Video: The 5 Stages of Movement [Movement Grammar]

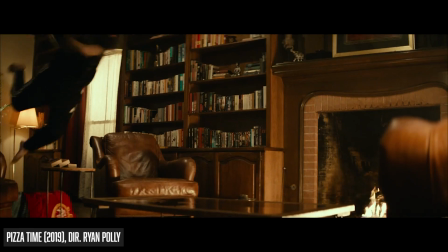0:00 Motion capture is very different from movie stunts. But did you know that there are two different kinds of motion capture?
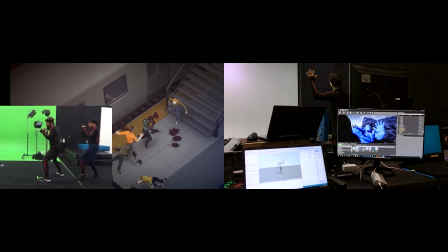0:06 The first and most well-known kind is known as performance capture, or PCAP.
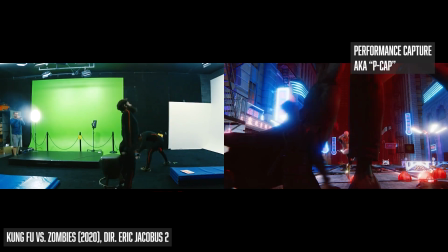0:11 This kind of motion capture is usually a contained scene, which may include dialogue or a choreographed sequence.
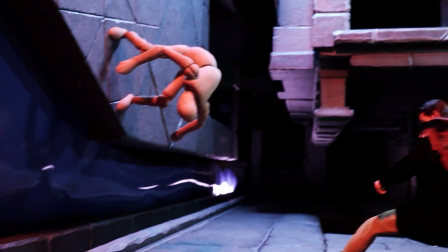0:17 PCAP is typically non-interactive. Examples of PCAP include game cinematics and movies.
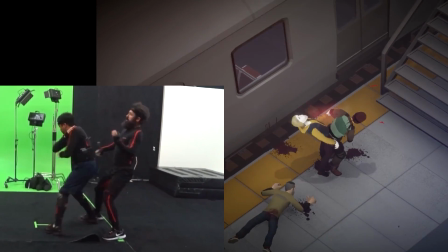0:22 The second kind of motion capture is what we call gameplay capture, or Game Cap.
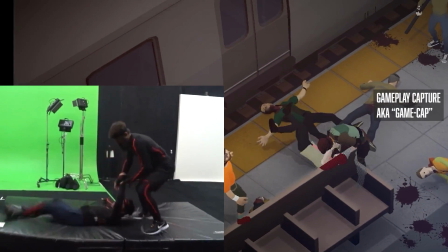0:26 Gamecap involves recording a series of very short movements which are ingested into the gameplay engine as gameplay pieces.
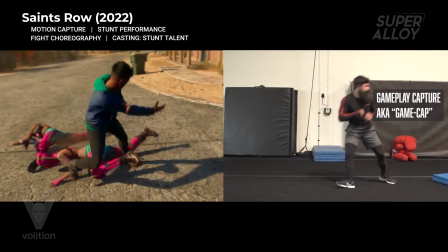0:33 These animations will be seen many more times by the player as opposed to PCAP animations.
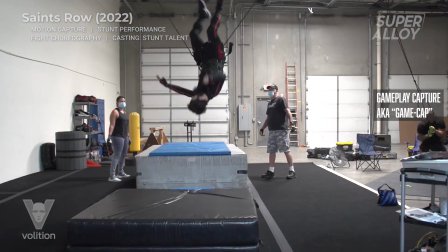0:38 Gamecap animations for the protagonist will likely be seen thousands or tens of thousands of times each.
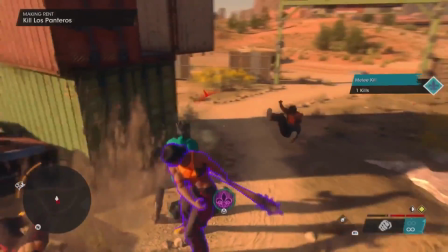0:43 This is why motion capture directors are very critical of gameplay performances and performers might
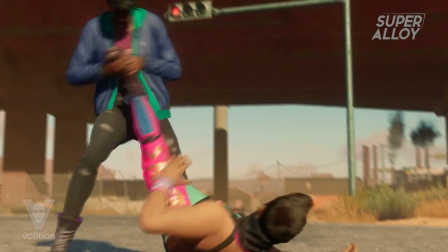0:48 find themselves doing dozens of takes of a single movement making small adjustments each time,
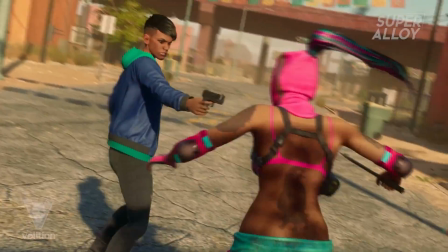0:52 all so that the animator can get exactly what they need from the performer to make a functional game engine.
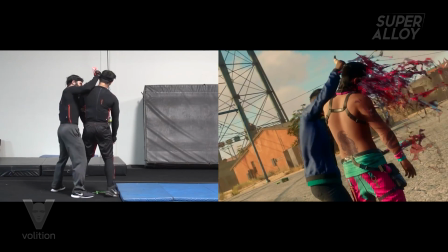0:58 When shooting game cap as a performer you have to keep in mind that the developers have already designed most of the engine and now they just need to fill in the missing spots,
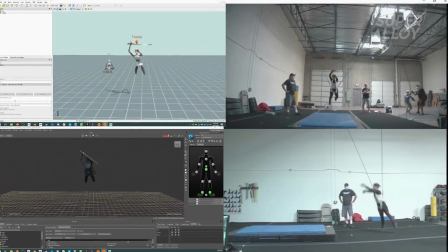1:06 sort of like a quilt missing a few key pieces of fabric. So gameplay animations have to be able to fit as snugly as possible into the gameplay engine.
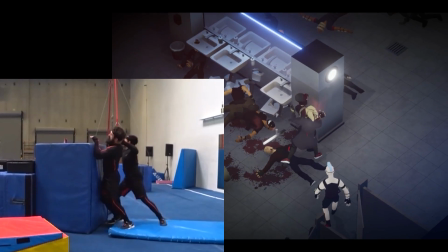1:14 For this reason the beginning and out portions of the animation have to be very precise. There might also be time and space limitations that you have to factor into your movement.
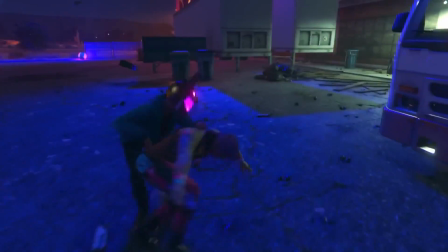1:22 The combat engine itself will also impose its own limitations, as will the character skeleton, the camera placement,
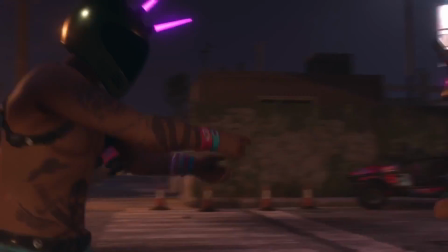1:28 future effects placement, ambiguities with costume, and the list goes on.
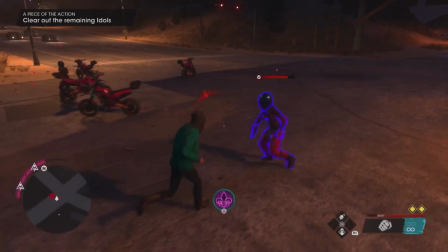1:32 So as you can see, as a game-capped performer, you have a very small canvas to work with, and yet you're tasked with giving as much life and character to this movement as possible,
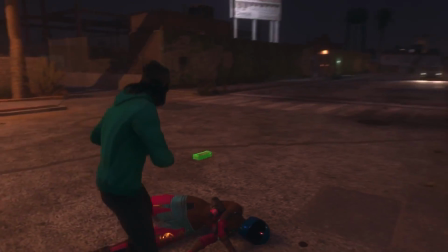1:40 because even on the 10,000th time that the player sees this animation, it still has to look good.
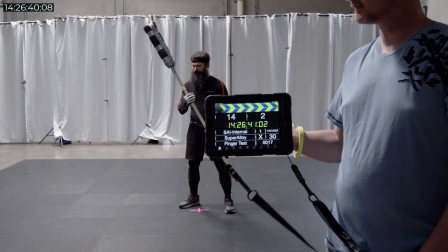1:45 So since I've done some game-capped for some pretty big titles like the God of War games, Demon's Souls, and the Mortal Kombat series,
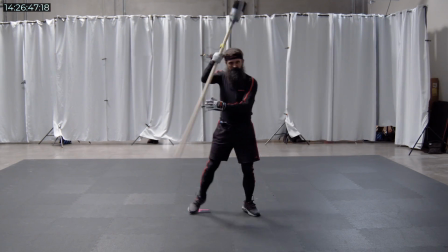1:51 I wanted to share with you the system that I've devised for myself for performing Game Cap in a way that both saves time and energy while also giving the
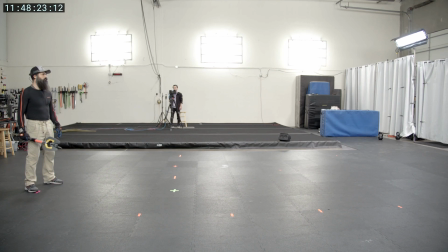1:59 animator exactly what they need. So let's do an example. Say the director wants you to do an axe swing for the gameplay engine.
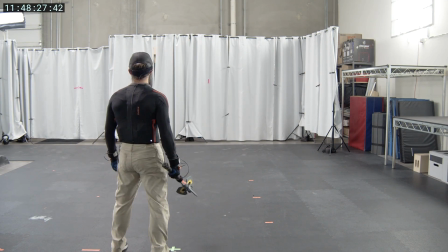2:06 You perform the movement in such a way that would have been fine on a movie shoot or in a game cinematic, but the Game Cap director isn't satisfied.
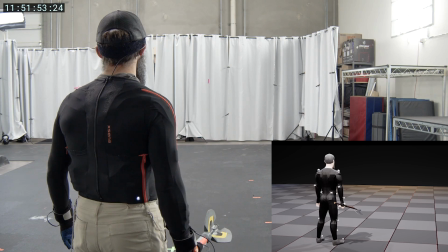2:14 Cut, he says. Fix your beginning pose so it matches the character's idle pose.
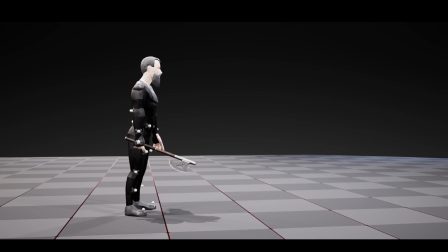2:18 Now going back to our quilt analogy, the beginning of the animation has to fit the idle pose of the character so that this animation piece can fit with the rest of the engine.
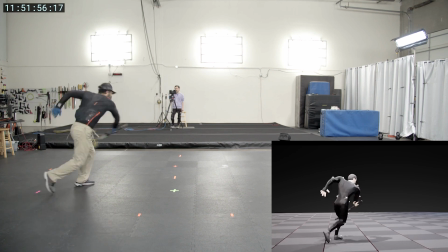2:27 So you fix your idle pose, do the rest of the movement. Cut, he says. All right, now hold the antic long. Now the antic is the anticipation that comes before the attack. Why do we do this?
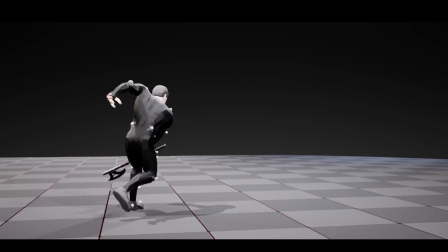2:36 Well, it's more satisfying for the player to be able to see this wind up, however short it might be, before the attack is unleashed.
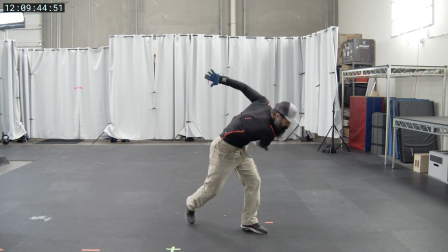2:43 And if you're performing as an enemy character, it's to show the player that an attack is coming. So you do that.
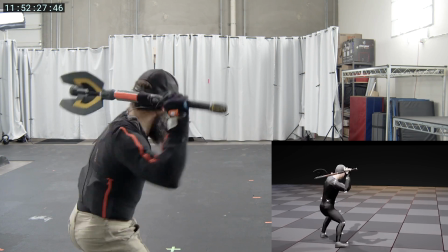2:48 Cut! Okay, now step before you attack. Now notice how previously I stepped after the axe swing.
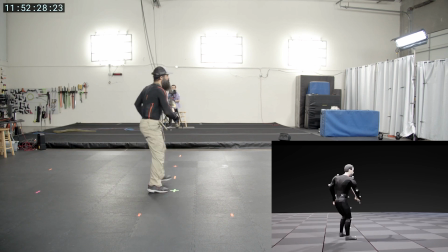2:53 That's because this is a very natural way to do a simple crossbody attack, but it's not the way most combat systems work,
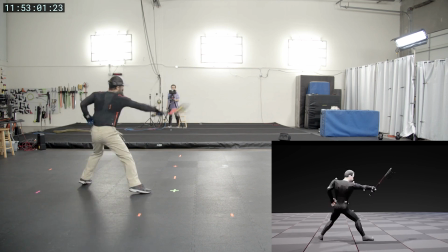2:59 which usually requires a step before or at the same time as the attack.
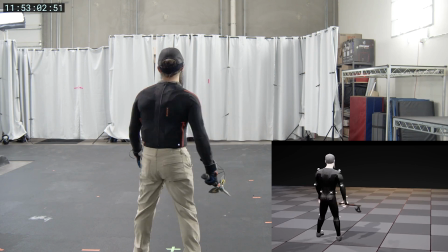3:03 Now this is always awkward for a martial artist or even a stunt performer because it's so unnatural for basic attacks.
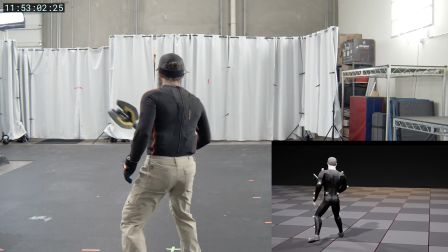3:09 And yet it's standard because the designers need to make sure that the character hits a definite mark so that the hit can register accurately.
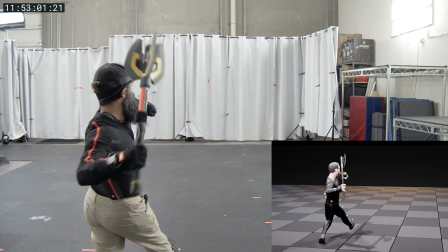3:17 Most combat systems, not all, but most, work this way. So you do that. Cut! Now change the hitbox to a diagonally downward direction.
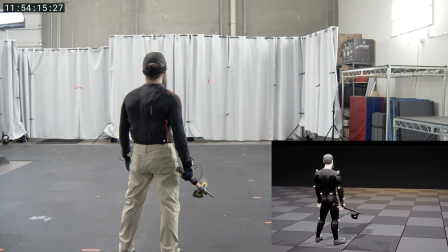3:25 This might be an arbitrary choice by the director, maybe to accommodate different opponents heights, or to indicate a different power level, so you adjust your swing direction.
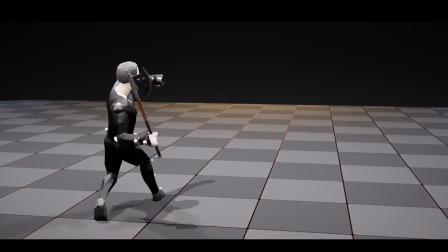3:32 But you also have to keep in mind all the previous notes about idle, antic, and the pre-step while making this correction.
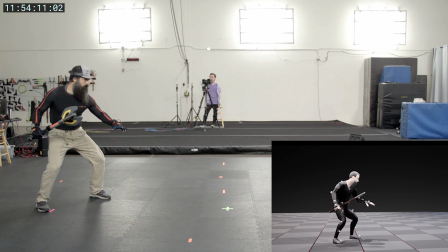3:38 Cut! Now return to idle with zero translation. That means when you reach the end of your attack, don't move forward.
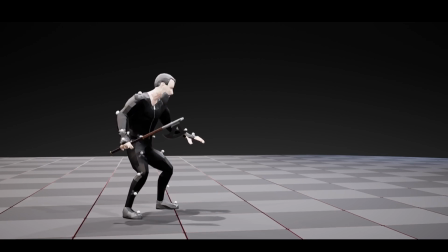3:44 Sometimes gameplay designers will want the character to remain in place after an attack.
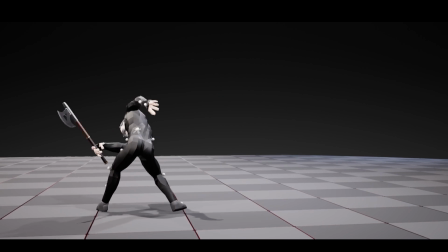3:48 For example, in a game that allows you to fall off a cliff, an additional uncontrolled step after an attack might send the character to an early death and frustrate the player.
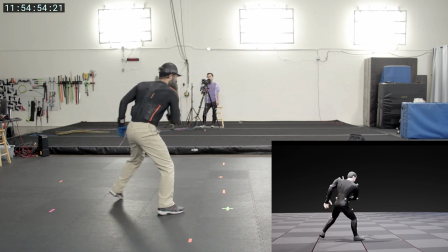3:57 If the wrong foot is forward at the end of the swing, then a small foot switch gets us back to the idle. Cut, now end the movement at the correct idle.